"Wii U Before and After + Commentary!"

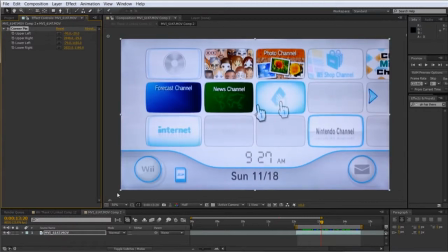(5:15)
Took all the angleness out of it, and then I pre-comped that and then
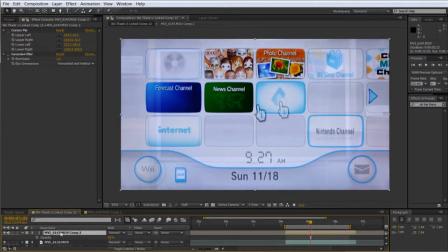(5:20)
used the corner pin again to put that onto the TV screen so it's at the right angle and perspective, basically.
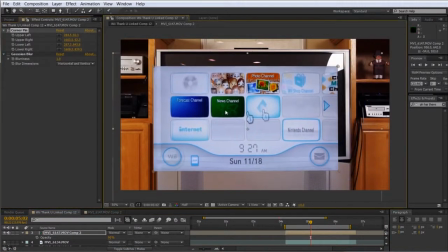(5:27)
So, and then the last trick I did here was I set the opacity of that layer to just like 90%,
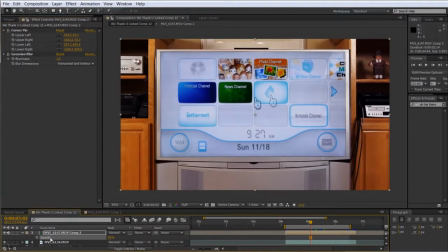(5:33)
just enough so that you can see the little highlights coming through here and over here, so that it's not just an image.
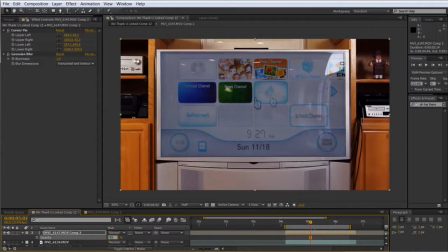(5:40)
Some of the highlights that are bouncing off the TV normally kind of come through, and because it's a black screen, that's all that really comes through.
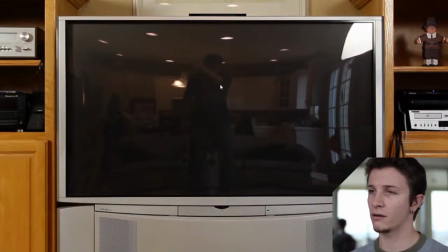(5:47)
As you can see here, it's just some of the lights, this big light over here, and I ended up not coming through at all. Yeah, so she sits down, and then looking up here,
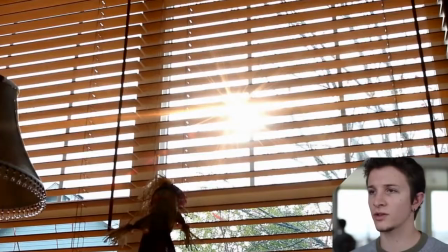(5:55)
that's obviously just optical flares, nothing special about that. Alright, here's the juicy part of the video.
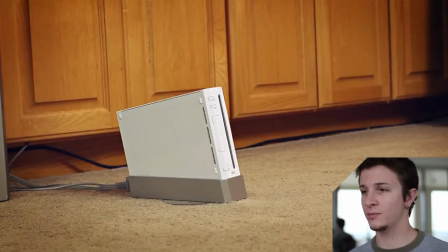(6:00)
This is my favorite effect that I've ever done. And the reason being, obviously, is because it's awesome.
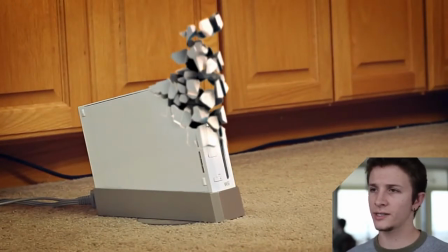(6:08)
So, let me tell you what I did. As you can see, this is just a regular Wii sitting there on the ground, and I got a plate of the Wii not being there so I could
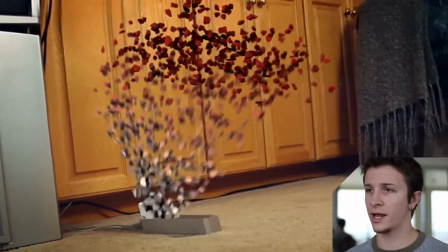(6:17)
obviously cut it out whenever it's here.
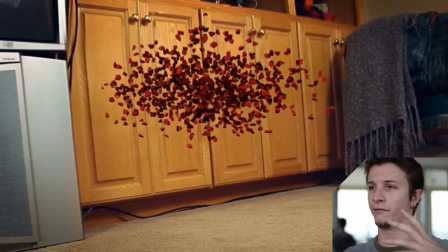(6:19)
And this whole thing is just an animated image of several images put together, stitched together, sort of thing.
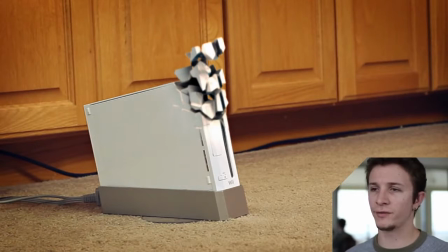(6:27)
And what I did was I bought a $2 model off of TurboSquid.com of the regular Wii, and it ended up working perfectly because the texture on it works well enough when it's fractured. And what I did was I took it into 3ds Max and I fragmented it using Rayfire Fragmenter,
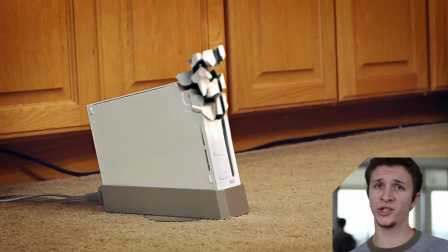(6:45)
and I fragmented it into like 900 pieces, and I saved that as an OBJ model, which is just a 3D model that 3D programs can use. And I took that into After Effects, which then I used a plugin called Element 3D from Video Copilot.
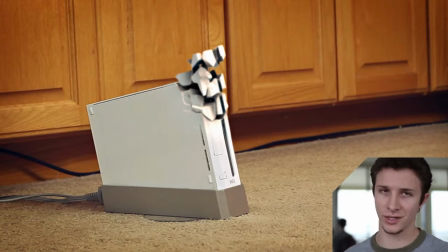(7:01)
And if you've seen my videos before, I've used it a couple times, and I rave about it, whatnot. It's nice because I get to use a program I already know and not a program I barely know, like 3ds Max. So what I did was I positioned the intact,
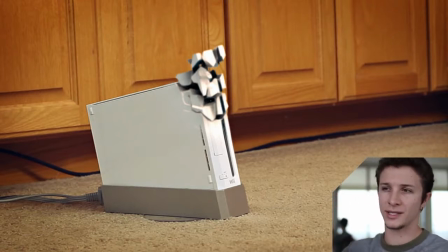(7:16)
all the fragments are put together like a big puzzle piece, and I arranged that to where it's kind of perfectly on where the original Wii was,
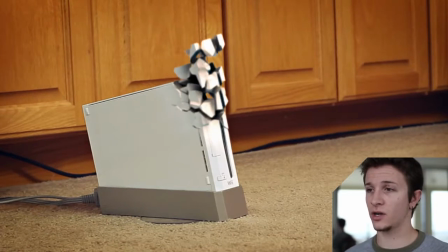(7:24)
but I didn't have it actually showing. I only masked it in once it started fragmenting itself, because that's just an animation I did using the animation engine.
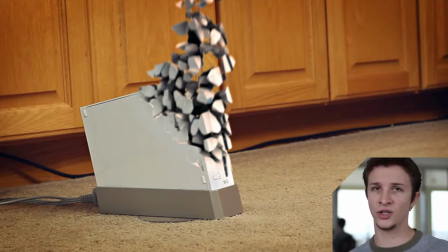(7:33)
And as you can see, there's lots of nice shadows inside there. Element doesn't do nice shadows normally, but what it does do is it does ambient occlusion, which is just darkness calculated by how close objects are to each other. And because these are all fragments really close, the inside is going to be really dark and the outside is going to be, you know, normal brightness.
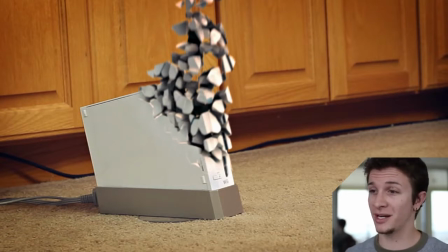(7:52)
So I just cranked that up to 11, and it looks pretty nice. I mean, that's how the shadows would be rendered out using Rayfire or ray tracing anyway.
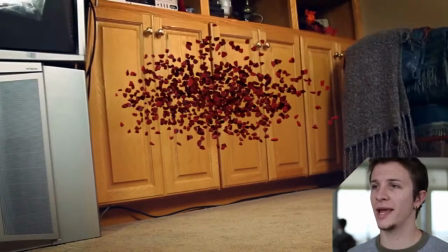(8:01)
And so I just kind of had it assemble up in the air like this, and this is when I used a separate instance of
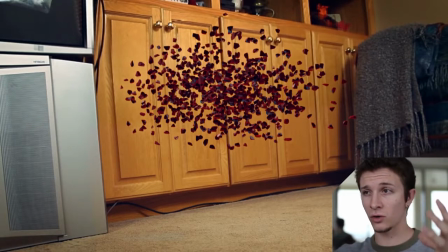(8:09)
Element 3D of the exact same model in their animation form here.
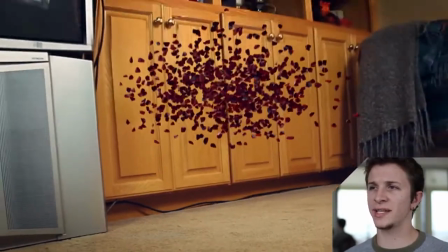(8:15)
And so you may notice that you don't actually see it change from, it's right here to here.
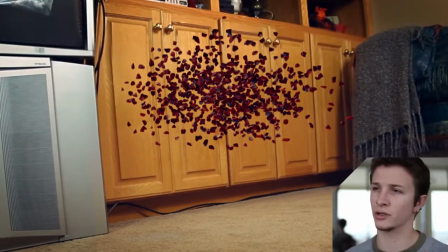(8:21)
It actually changes from two different models, and I changed the texture a little bit so it kind of gets a little bit more black.
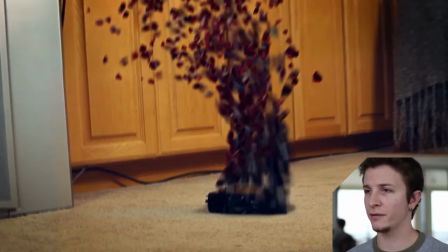(8:25)
And then it comes spinning down to the ground here, and if you look carefully, the Wii U starts popping up, but these fragments aren't actually forming the Wii U. It's just because there's a lot of motion blur and it's so quick,
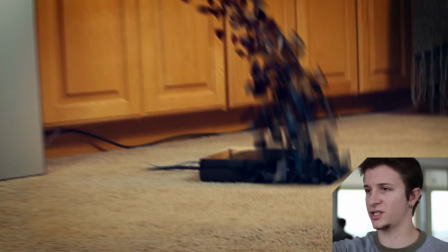(8:38)
it just kind of shows there. What I did was I used the original Wii and I just made it black colored, and I turned it on its side and in the same general orientation as the Wii U, and I then masked it away as the fragments started falling down.
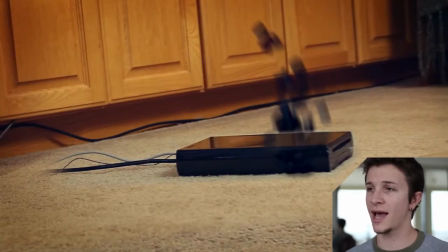(8:52)
So it looks like it's actually falling into place as the Wii U, even though it's not.
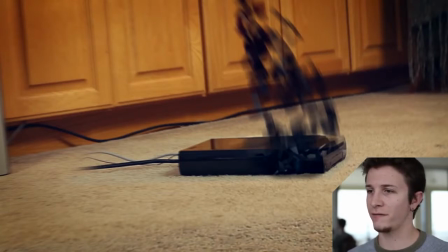(8:57)
And then of course you got the cables kind of fading back into place. I didn't really want to do anything special with that.
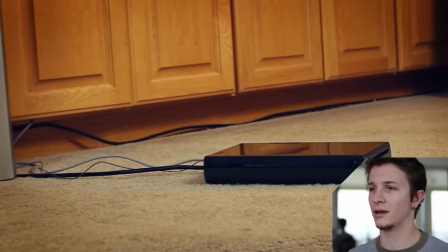(9:04)
They just kind of unceremoniously fade in. So yeah, this effect is actually pretty simple.
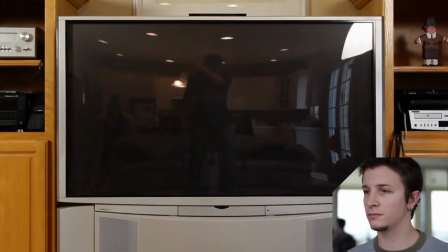(9:10)
If I show you the original and what happened here,
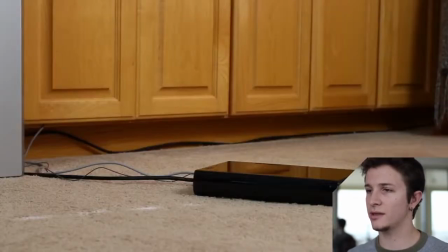(9:14)
if we just play this, you'll see that she just drops it,
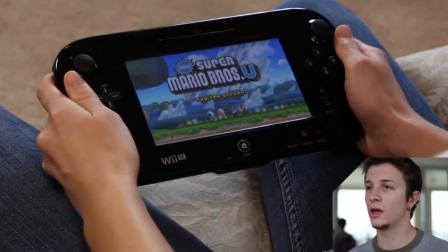(9:19)
and then it cuts to a separate shot of her holding the gamepad for the Wii U, which I almost actually just left as is, but I had a little bit of extra time, so I decided to make it a little bit fancier by actually animating it in, as you can see here,
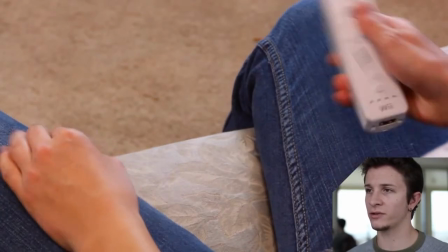(9:33)
with a little bit of a mosaic filter, kind of making it look digitized,
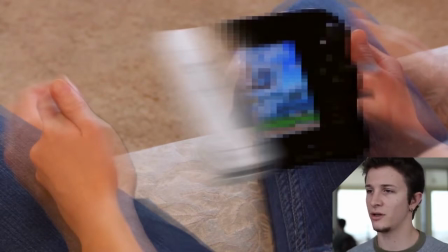(9:36)
as I just kind of animated this just still image across the screen, so it looks like it actually kind of digitizes out of nowhere.
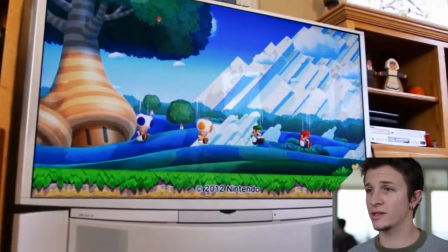(9:44)
Yeah, I thought it was pretty cool. Next shot was obviously this sweet sweeping shot.
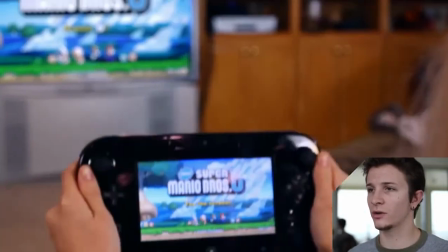(9:50)
A little wonky, but in the moment it's kind of hard to notice. And then this shot, you may notice, is also screen replaced.
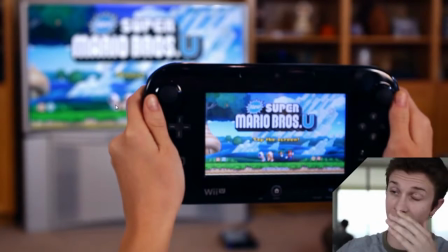(9:56)
The screen in the background is that same shot as the previous scene, but I had to motion track it in because if you look at the original,
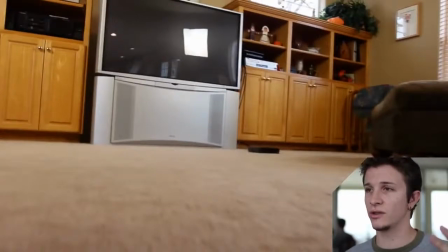(10:06)
the background is actually flickering, and that's just due to the fact that the TV is,
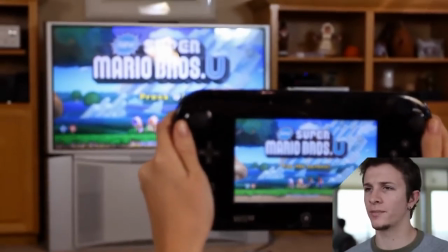(10:11)
with the shutter speed of the camera, you get some flickering going on. And I deprioritized it.
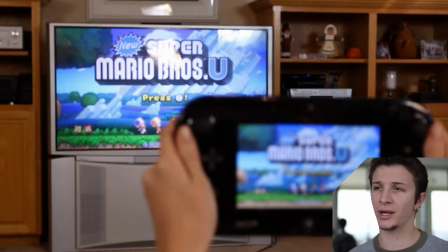(10:18)
If it came down to it and I didn't have enough time, I was going to leave it in, but I ended up having enough time to replace it. So that's what I did. And I framed it up, or I timed it up perfectly with the original so that it's all right, but just without the flickering, and it looks nice.
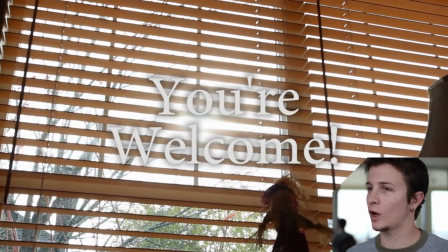(10:35)
So yeah. And that's pretty much the end of the video. Obviously just more optical flares here instead of the actual text. It was my friend Jimmy Wong who actually did the voice, so props to Jimmy for doing that.
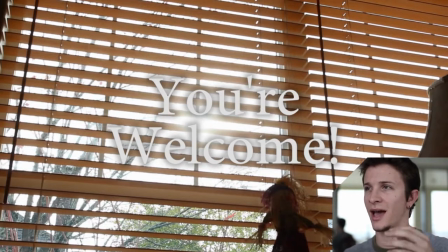(10:48)
And he also advised me on how to actually make it sound more godlike by just kind of adding a little bit of reverb and actually duplicating the layer and offsetting it ever so slightly, just to kind of make a bit of a echoey effect. So thanks, Jimmy. And yeah.
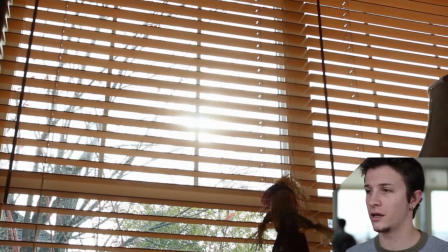(11:05)
For those who don't know, the girl in this video, her name is Jenna, and she is my girlfriend of the last almost 2.5 years.
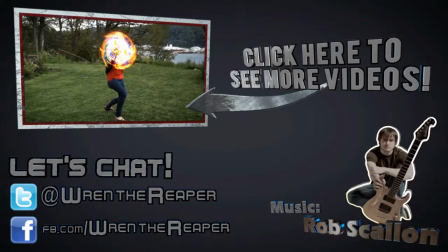(11:13)
We've been dating a while. My buddy Rob Scallon made the music for this video.
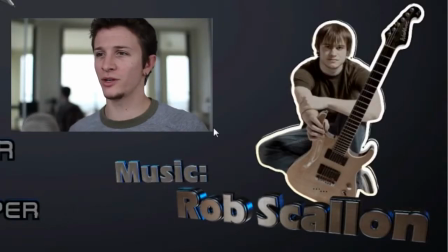(11:18)
He literally scored it. I gave him a rough cut early on, and I gave him a little bit of direction on what I kind of wanted it, and I just left the rest to him to make. So check out his channel. He makes awesome music. Rad dude. So yeah, I hope you enjoy this style of video. I'm going to try to do more of these for other videos in the future because it's really hard to make full-scale content, whereas something like this is a little bit easier to do. So I can have more time to do this sort of thing. So I hope you enjoyed it, and take care.